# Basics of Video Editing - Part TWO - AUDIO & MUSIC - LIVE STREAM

But once we kind of get this basic tutorial out of the way and how things work musically and audio levels and that kind of thing, then the next thing is we're just going to blow it open to a complete Q&A. So whether you have a specific question on what I'm talking about with audio and music and stuff, or you've got something else to do, creative video, anything like that, just throw it in there and we'll get into it. And you don't have to wait till we go, hey, there's a Q&A right now. You got to put in your questions to the box. Put in the questions anytime and I will scroll back up and we will go through all of those questions. All right. So feel free. And if it's related to audio and music in video, absolutely perfectly fine. If it's not, perfectly fine. We will get to those as well. So let us go with episode 2 of Lockdown Learn.
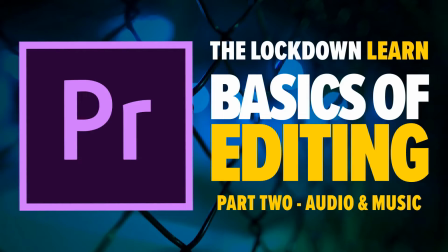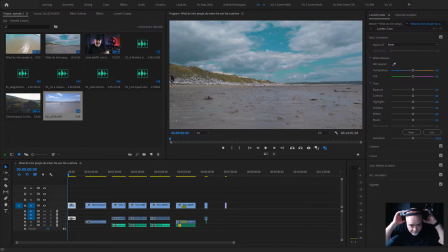right headphones on. So I'm kind of conscious, you guys, I'm down the bottom right of the screen. So this is Adobe Premiere, and I am going to take you guys through a couple of scenes here and kind of show you how music can add,
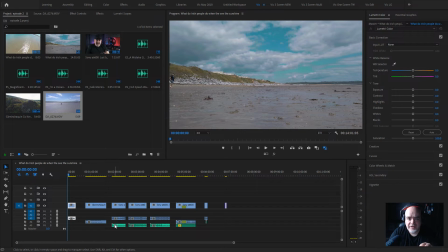and also that how music can completely and utterly destroy your hard work if it's not done right. So this is one of the rare days that we get in Ireland when it comes to sunshine. Sunshine is so rare here. This was like 2 years ago, I think.
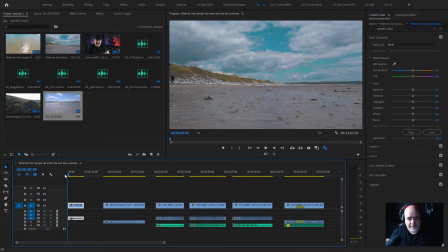Anyway, giving you an idea, it's a very wide shot on the beach of me running across the screen, across the frame, followed by my two kids. So what I'm going to do here, I'm just going to show you the clip without any audio.
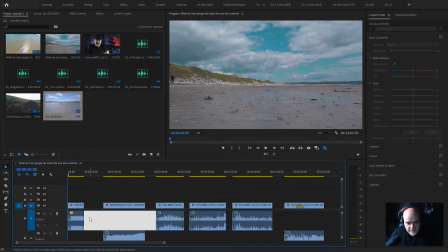There is zero audio. I'm just going to bring the level down here, because if you zoom into an audio track on Adobe Premiere, this line here, you can raise it or lower it.
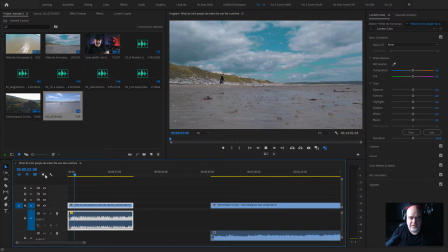Anyway, I'm just gonna show you this. So there's me thundering along the beach, thunder, thunder, thunder, thunder, followed by my son Cameron, and eventually followed by my youngest daughter, Mia, my only daughter, Mia. So it's a bit comedic, okay?
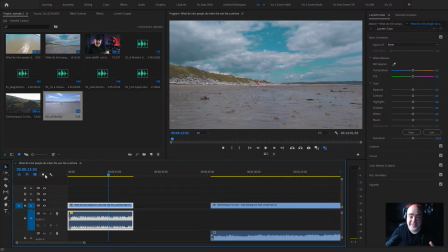It was from a video, you know, what do Irish people do when they see the sunshine? So it was a bit comedic, it's a bit tongue-in-cheek, a bit fun. So this is the piece of music that I put with it.
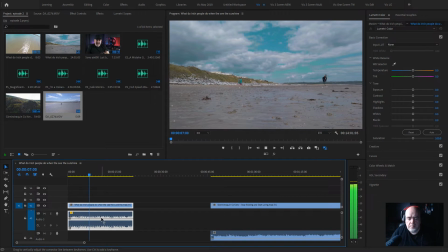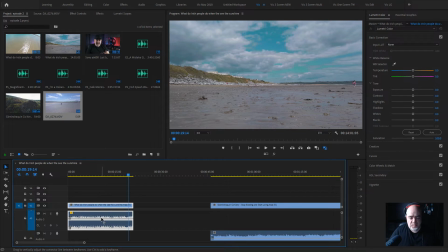Okay, so the idea with that piece of music is, number one, you've got the kind of that Hawaiian guitar. I know there's probably a technical name for that Hawaiian guitar. So you've got that in there, right? And that's one thing. So beach, bright-ish, sunny day, Hawaiian guitar, you know, that kind of Hawaiian teal blue.
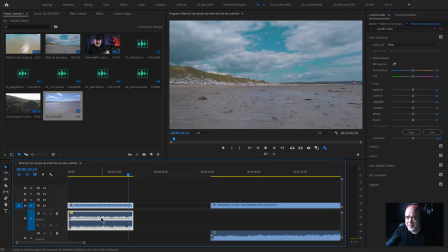So that's setting the mood straight away. But then it's kind of got a little bit of a comedic undertone where it's kind of just plodding along like me plodding along on the beach. And that kind of gives that little bit of a light-hearted feel. You know what you're going to get, right?
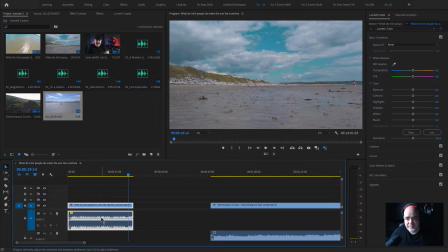So simple. So that music came from Epidemic Sound. I'll give you guys a link to Epidemic Sound in a while. But let me delete this and give you another piece of music. So I've got other pieces of music here loaded into Premiere. Let's take a listen to this one.
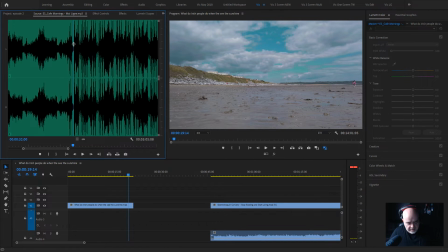So again, like we did last night in the cut, once you're editing the music in Premiere, you can just zoom in and zoom out, plus and minus. And then if you use the I, that's going to be the starting point. And let's go with the O for the out point. So then if we drag in the music like this, just by clicking on the music wave, the sine wave, just drag it in.
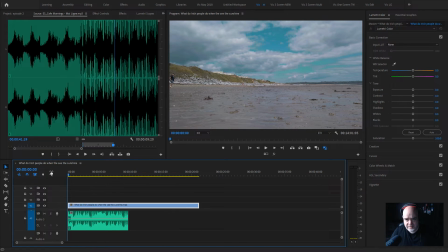And now to give you an idea how this looks, and this is going to be loud, and this is a big problem for a lot of YouTubers, a lot of video creators, that the music isn't balanced. But I'm just going to leave it as loud right now so we can show you exactly what to do next.
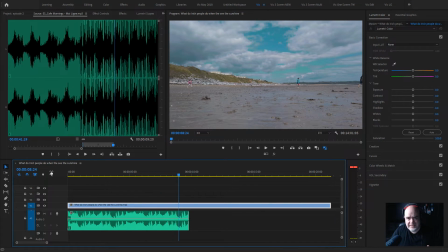So as you can see, that scene has a totally different vibe. In fact, that music just sounds like it's crowbarred in there and doesn't work in the scene at all. Now, it is quite loud. So in Adobe Premiere, for example, you can drag your levels down here.
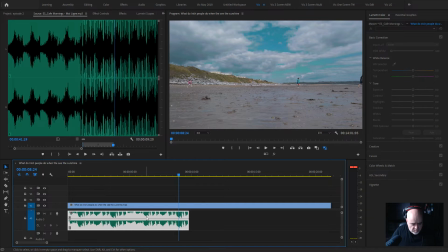Or keyboard shortcuts will really speed up your workflow. G is for audio gain in Premiere. It's not a shortcut in Resolve or somewhere else. You can set it to G or whatever. You can customize a lot of workflows and keyboard shortcuts.
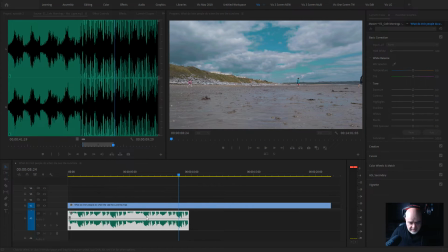But I'm just going to press G here, and then we're going to adjust the gain by -12 is always a good way to start with music. And then we can see at the bottom here, that audio wave has dropped down.
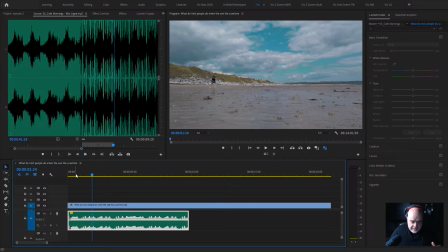So we know it's a little bit lower. Anyway, so I'm going to talk about the levels in a little bit more, but you can see exactly
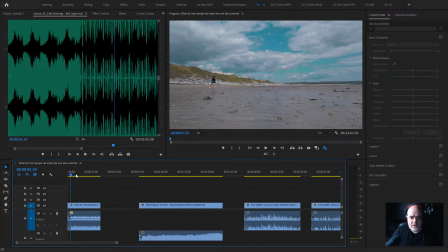how the music can set the tone of what you're watching. And why is music important? Well, the old George Lucas thing is that, you know, sound and music is 50% of the picture.
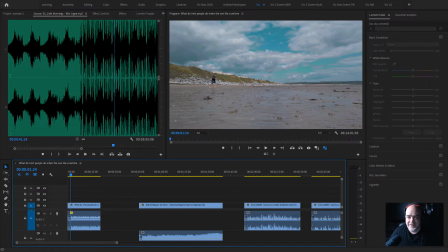100%. 100%, that 50% is 100%, right? And like, the thing is that you always want to try and get some kind of emotional reaction out of the audience.
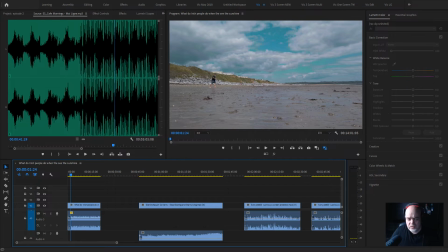You want to connect with them in a way. Now, you don't, you know, I'm not talking about having them burst into tears. I'm not talking about them, you know, start crying with laughter. But you want to have something, and you could be saying the most poignant, up and at 'em speech in your life, and it could get a couple of people, you know, yeah, this is really good.
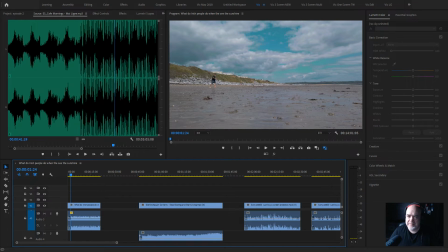But if you've got the right piece of music, not any piece of music, but the right piece of music underneath your video, then it elevates it up hugely, and you can get that emotional reaction. Now, to give you an example of that, I'm going to show you this really quickly.
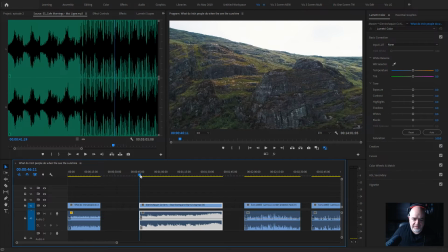Just keep an eye on the program window there. So this is something that's a bit epic, as it were. This is a thing I climbed a mountain many moons ago when I went on the hell kick. Halfway through this hell kick, this was one of the first things that I did, and putting this together, it was very cinematic looking.
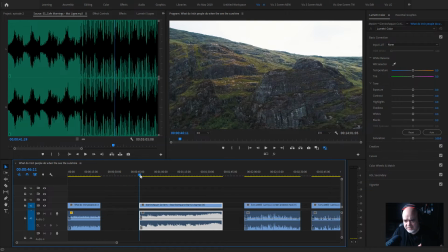We're out in the wilds of Kerry, which is the west of Ireland, so you'll see how the music works here.
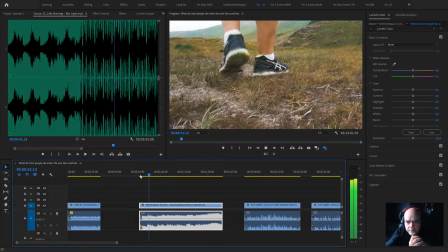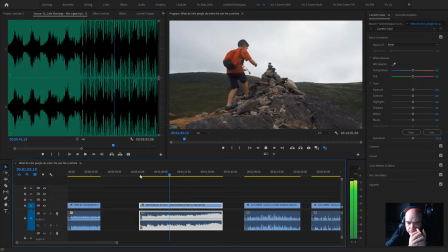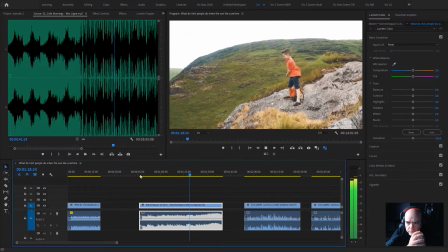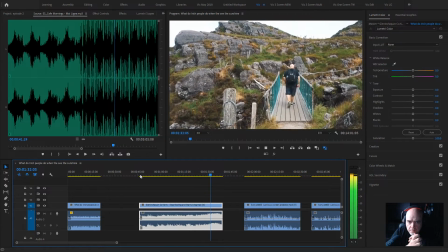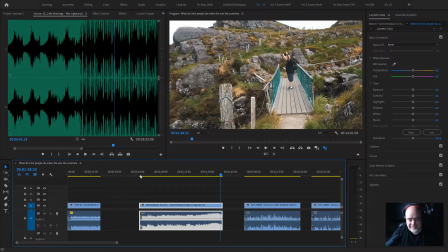Right, so now to jump into this here, there's a couple of things that's going on. Number one, and if you're working with music, if at all possible, cut your video to the music. The music should direct the pace of the scene, right? So if we go back here, let me see.
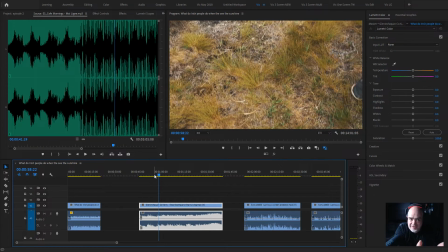As we can hear on that kind of bell, dong, whatever it is, it's cutting to the next scene.
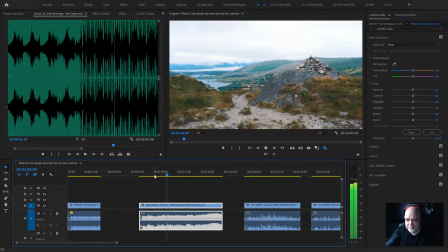And then on the next one, there we go on this one.
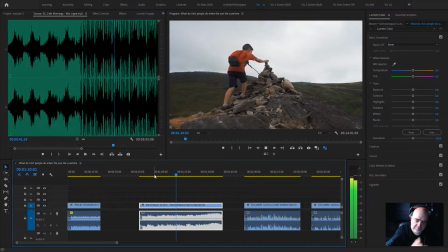And then here's the next one, and so on, right?
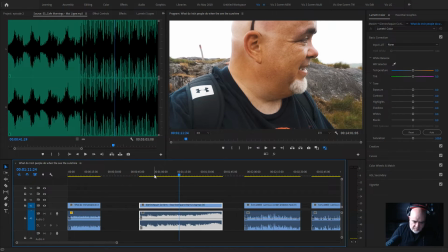So that's part one. So number one, it's a good editing exercise to have. It also means that the pacing of your video is completely directed by the music, and if it's the right music, then that really helps with the kind of the emotional overtone.